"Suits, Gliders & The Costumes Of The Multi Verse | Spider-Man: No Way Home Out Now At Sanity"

Three, two, one, action!
We're always constantly trying to upgrade and introduce new
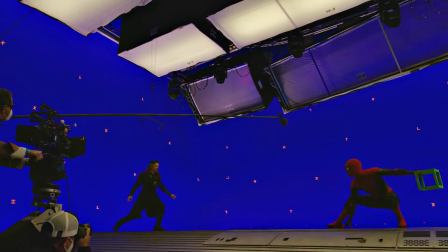and exciting props and dressing and art elements to these projects. It's incredibly, incredibly precise process. Every costume has many pieces.
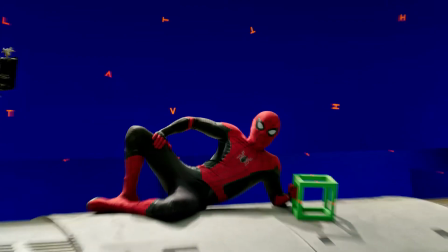Most of the people are just, oh yeah, in a unitarne it's so much more than that.
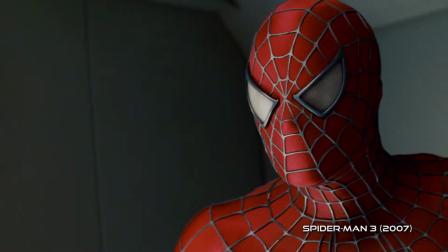It was the question of staying true to what it was in the previous
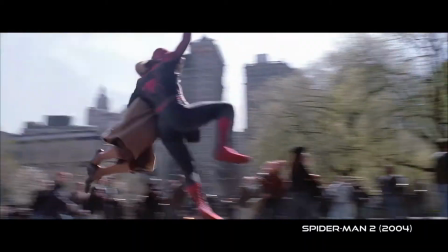movies and yet make it appealing for the audience of 2021.
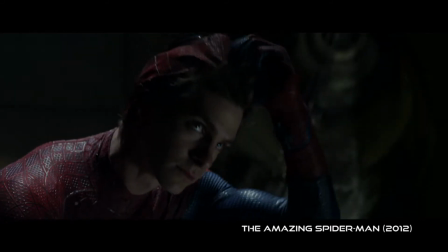They are different. Andrew Garfield's Spider-Man is way darker. His physique is also different. He's much slimmer and lengthier. Toby's the original Spider-Man.
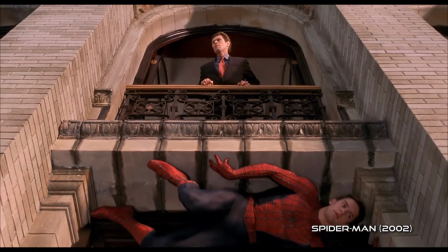It's a different colors. The web is silver. The muscles have been defined in a in a different way.
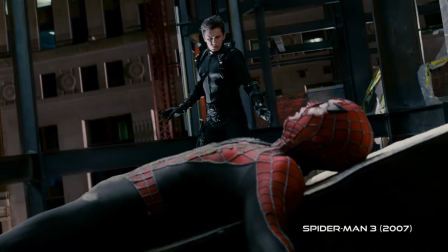The Hobbit Spider-Man had to completely be redone because the suit was absolutely falling apart because it was done in a completely different you know,
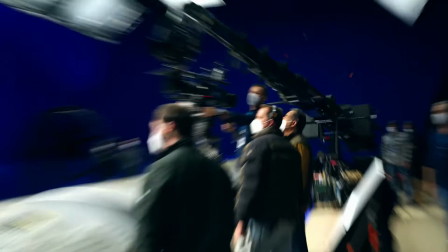2001 technology.
Demerset, ready, and action.
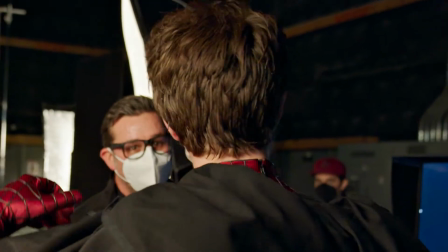We put Zippers in a slightly easier position. So yeah, we made it a little bit more comfortable and easier to take off.
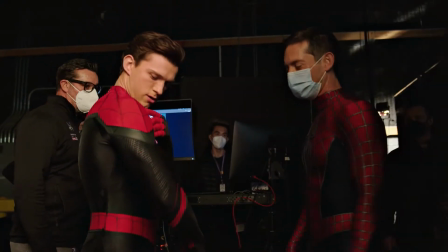And it was very funny when they were like talking to each other. Each of them was jealous of the other ones.
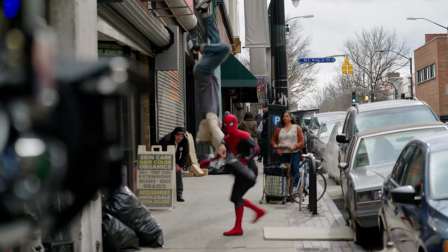You've got to be in pretty good shape to walk onto set in front of hundreds of people and look good in that suit.
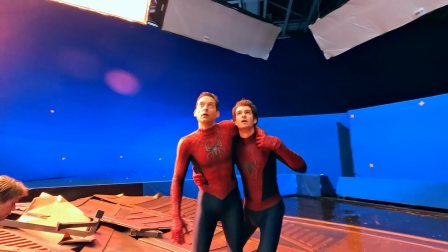And, you know, I take my hat off to both of them. They both trained really hard to get into great shape to get in those suits.
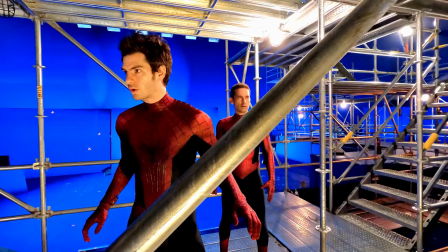I'm no spring chicken anymore. I'm 37, you know? So I worked out a bunch. I love the challenge of it. It was harder as a non-mid-20s person to get into the kind of shape where the spandex isn't going to show everything up.
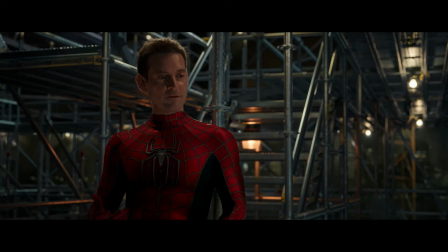You are amazing. Thank you. Yeah, thank you. Will you say it? No, I kind of needed to hear that. Thank you.
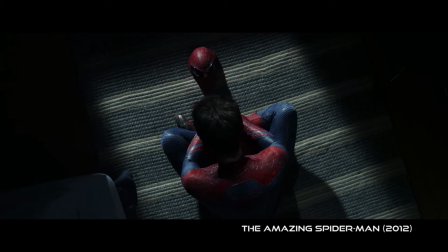The mask is the intricate part of the costume, and they have skull caps that are molded to their heads,
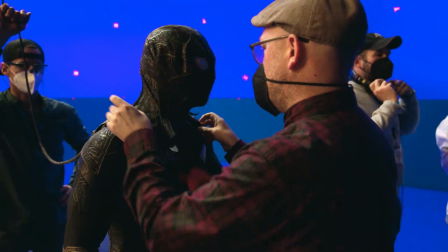so they are not wearing it just over their bare head.
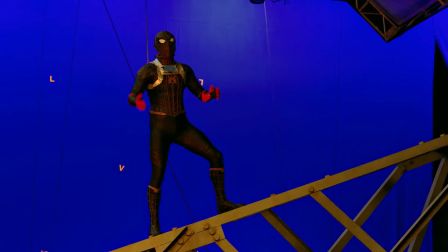Those are intricate to make it as tight as possible, not to add to any of the volume of the skull necessarily, but keep the shape and the profile.
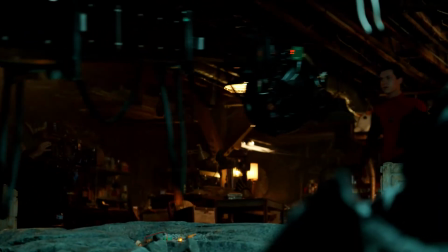And then we have a special costume costume when they are supposed to be without the mask.
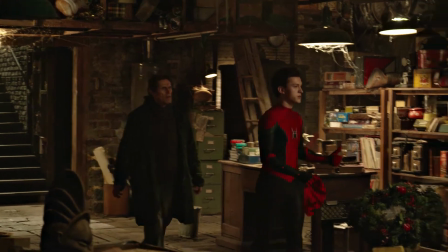Then it's, as we call it, a turtleneck costume. And then they are in a costume without the hood.
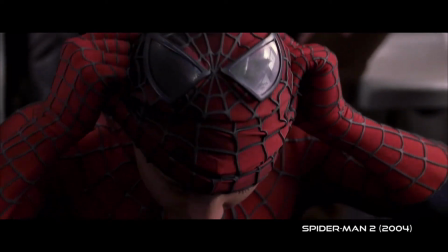All those hoods have a frame for the eyes to literally snap into them. And there are different kinds of eyes.
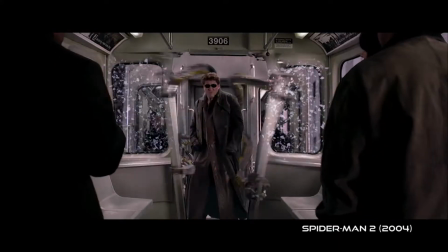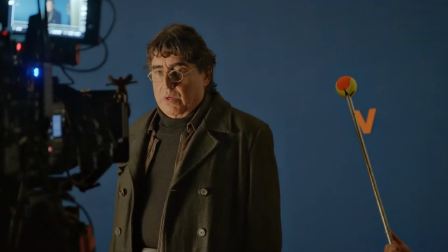With Dr. Octopus, I wanted to update that costume to look more tailored,
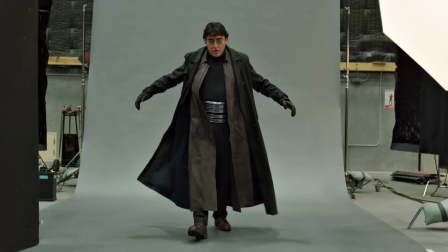more tough, but without changing drastically design.
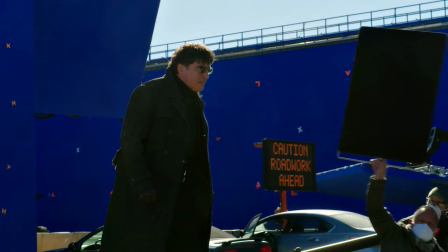I wanted him to be a little kind of more superhero-ish in a sort of modern Marvel Sony sense of the word So it changed the cut,
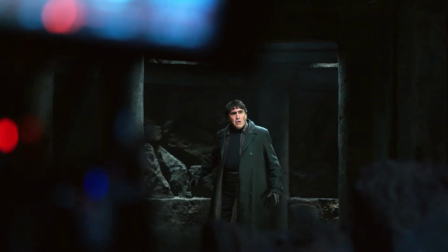but we also drastically changed the fabric We adjusted a little bit of the color his
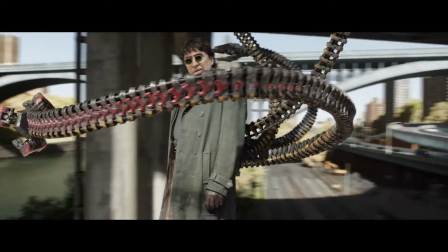belt girdle completely practical It was made out of quite light Material and then painted to look like a metal and he was always wearing that Hello Peter And then the back, with his arms,
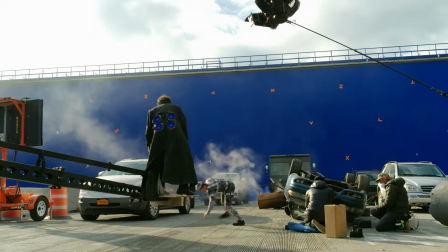we simply made the holes on the costume that look like the arms burst out. And in those circles, we just covered it with a blue screen. Because the tentacles aren't actually attached to me, it's given me a bit more freedom physically. But it means that, whatever we're doing, I have to be aware of them, because they've got to be put in in post.